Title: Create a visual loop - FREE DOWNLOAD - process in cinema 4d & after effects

Hello everyone.
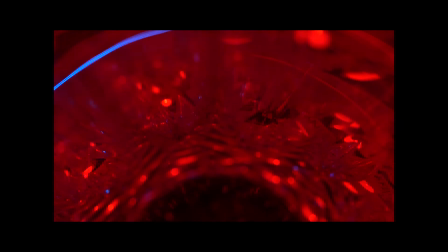1s
So today I want to show you how I took this clip that we recorded from like a drinking glass and turned it into this loopy kind of 3D tunnel thing.
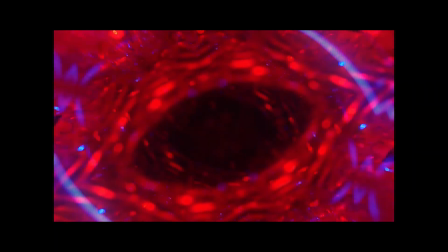10s
I want to walk you through just with a time lapse through some of the techniques I used and thoughts I had.
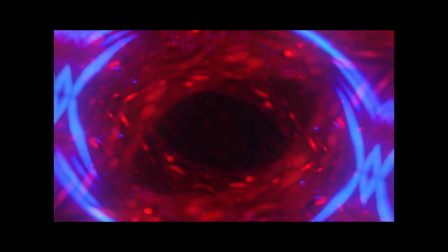15s
Let's roll the intro.
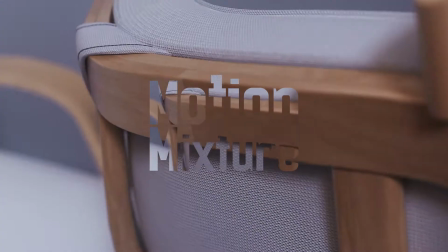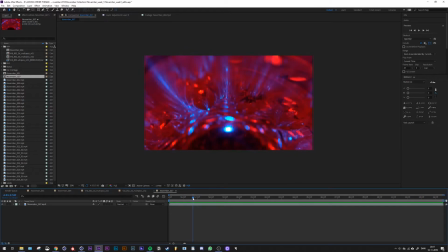23s
Cool. So I found the clip that I wanted to use, and this is November 27, I think. It should be up on the website like next week or something. Next weekend probably.
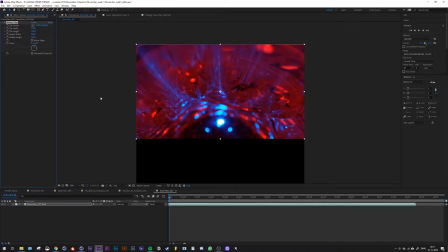32s
So I knew that I wanted to create like a music visual kind of style here. That's my intention with this.
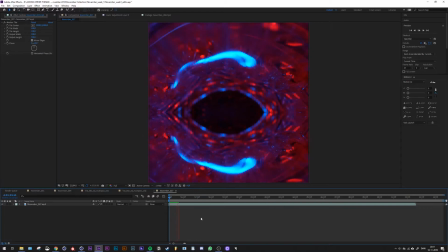38s
It's probably always good to set yourself like that was the first boundary I set for me,
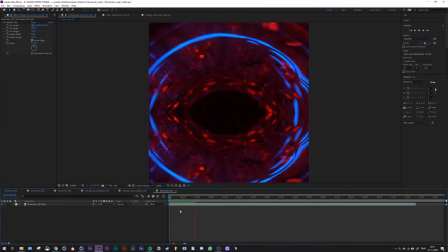43s
and that just helped me to like take the direction that I wanted.
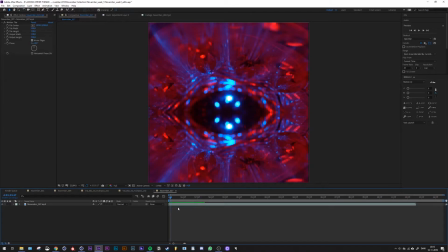48s
So I wanted here, I used a motion tile. And I ended up making like a square image here because I thought it might look cool. Didn't really do that much later on, but it's nice. And I used the motion tile just to get like nice framing and just to make it look like cool,
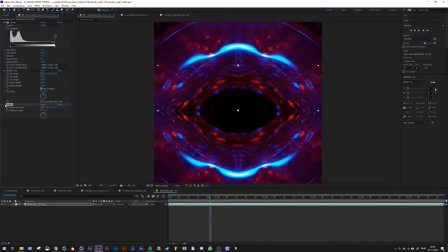67s
just to soothe the eye, you know. I feel like some of these music visuals have that mirror effect, like I just put on a mirror. And then I just started creating a bunch of effects I didn't really use.
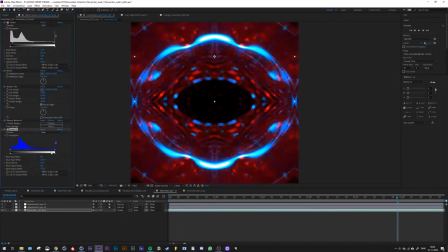80s
But it's just to play around, you know, just have some fun with it. I just did some small color correction, not too much, but just a little bit.
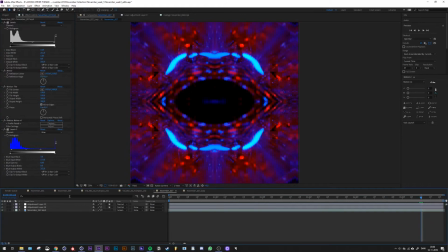89s
And I kind of just wanted to make the colors pop a bit. I didn't know like exactly what the style I wanted.
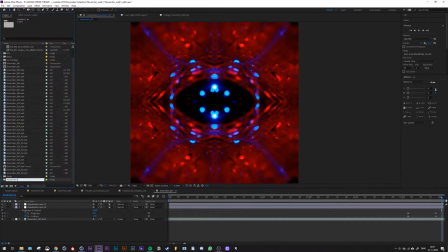95s
Maybe I wanted to change the color, so I even tried on some tint. But I ended up kind of going with the original colors, just with a bit more contrast in them,
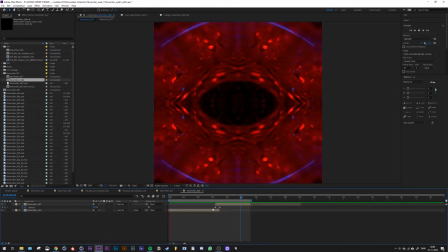104s
just to make the blues pop a bit more and the reds highlight, make them pop a bit more too.
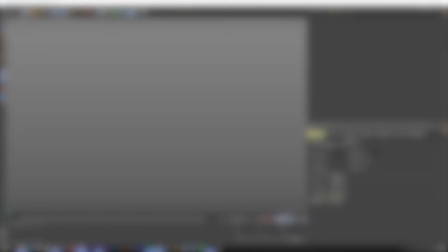109s
So this was kind of like the final thing I got, and I ended up trying to make it like a loop, and that helped out.
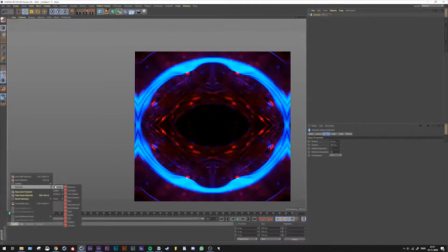117s
So that worked. It is actually looping now, and this is the final thing. So then I did take it into 3D.
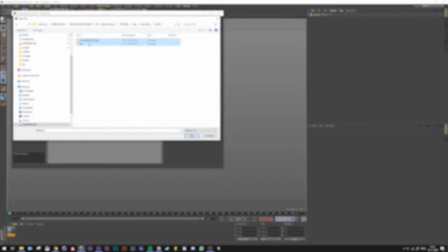125s
I imported or exported it from After Effects as a PNG sequence,
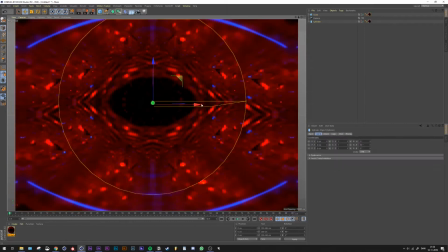129s
and then I put it into Redshift here as in a shader, so I can use it as an animation in Cinema 4D.
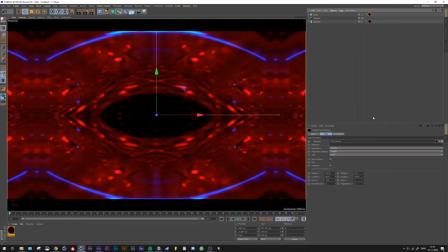137s
And then I just started playing around with a bunch of different geometry. I wasn't really sure how I wanted to create this. I wanted to create like a projection mapping, kind of like a fake projection mapping, I think.
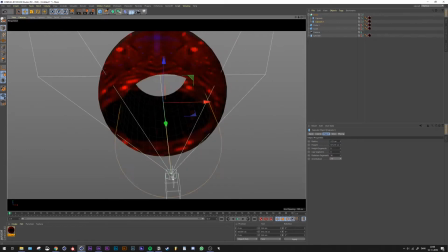151s
So I ended up using a Bully tool, I think it's called, or Bool, or a Bully.
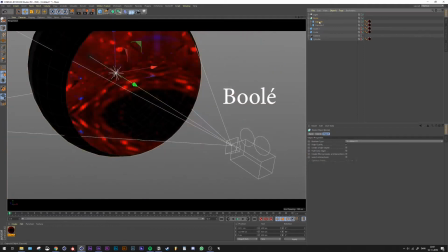157s
I think it might be like a French dinner. I'm not sure. It doesn't really make much sense.
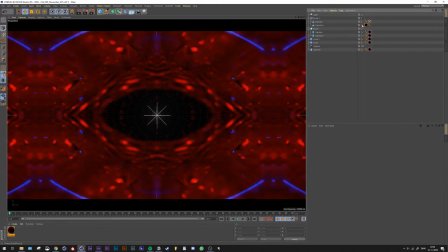162s
So that ended up doing the trick. So now I have this tunnel effect, and as you can see, it kind of wraps around. So I used the frontal projection here because that kind of assembles or like looks like a projection mapping,
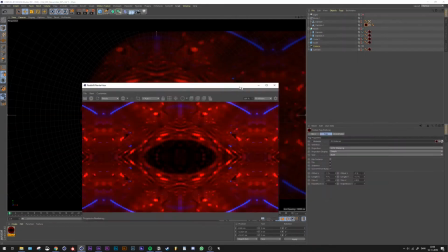175s
as you can see. And now I had that tunnel effect, so it wraps around without actually wrapping around.
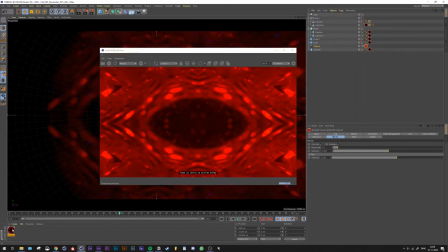182s
So what you do is kind of bake the texture into the geometry from a frontal projection.
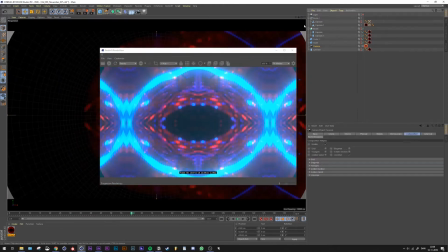188s
And I just started playing around with, you know, glow, and I put it in the emission and the diffuse.
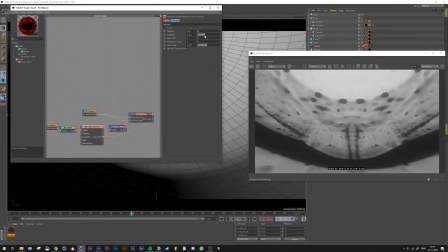194s
And I wanted to try out with displacement and bump. Didn't really end up using any of that because it didn't kind of look good.
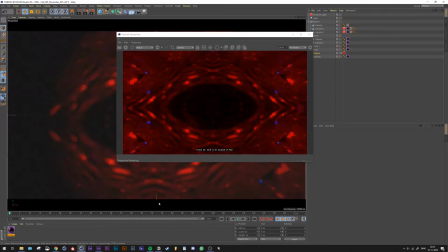201s
But as you can see, it already have created like a perspective for, you know.
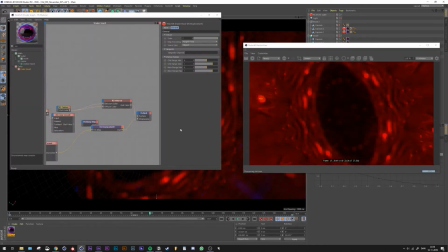207s
And then I just played around with the camera and some extra effects like glow in the camera settings in Redshift or in Cinema 4D.
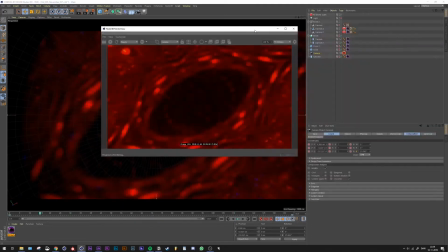216s
And it ended up looking pretty cool.
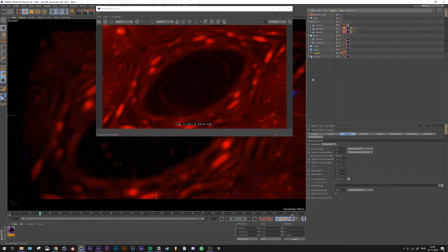219s
I wanted to create, like here, I wanted to do depth of field, just to have that extra crisp detail.
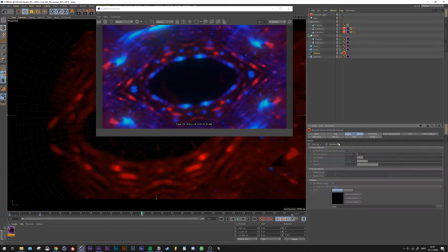227s
And it also kind of blurred out some of the where you could like see it was tiling. So that ended up really helping out.
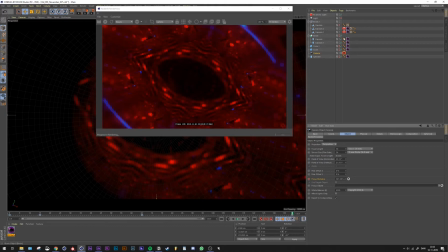233s
And it kind of made these detail in the glass just record a bit extra.
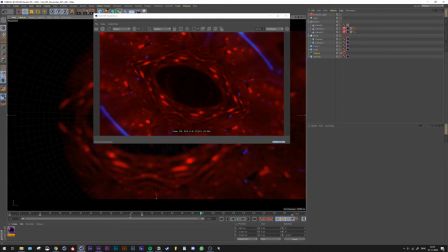238s
And when I had an animation, I was happy with.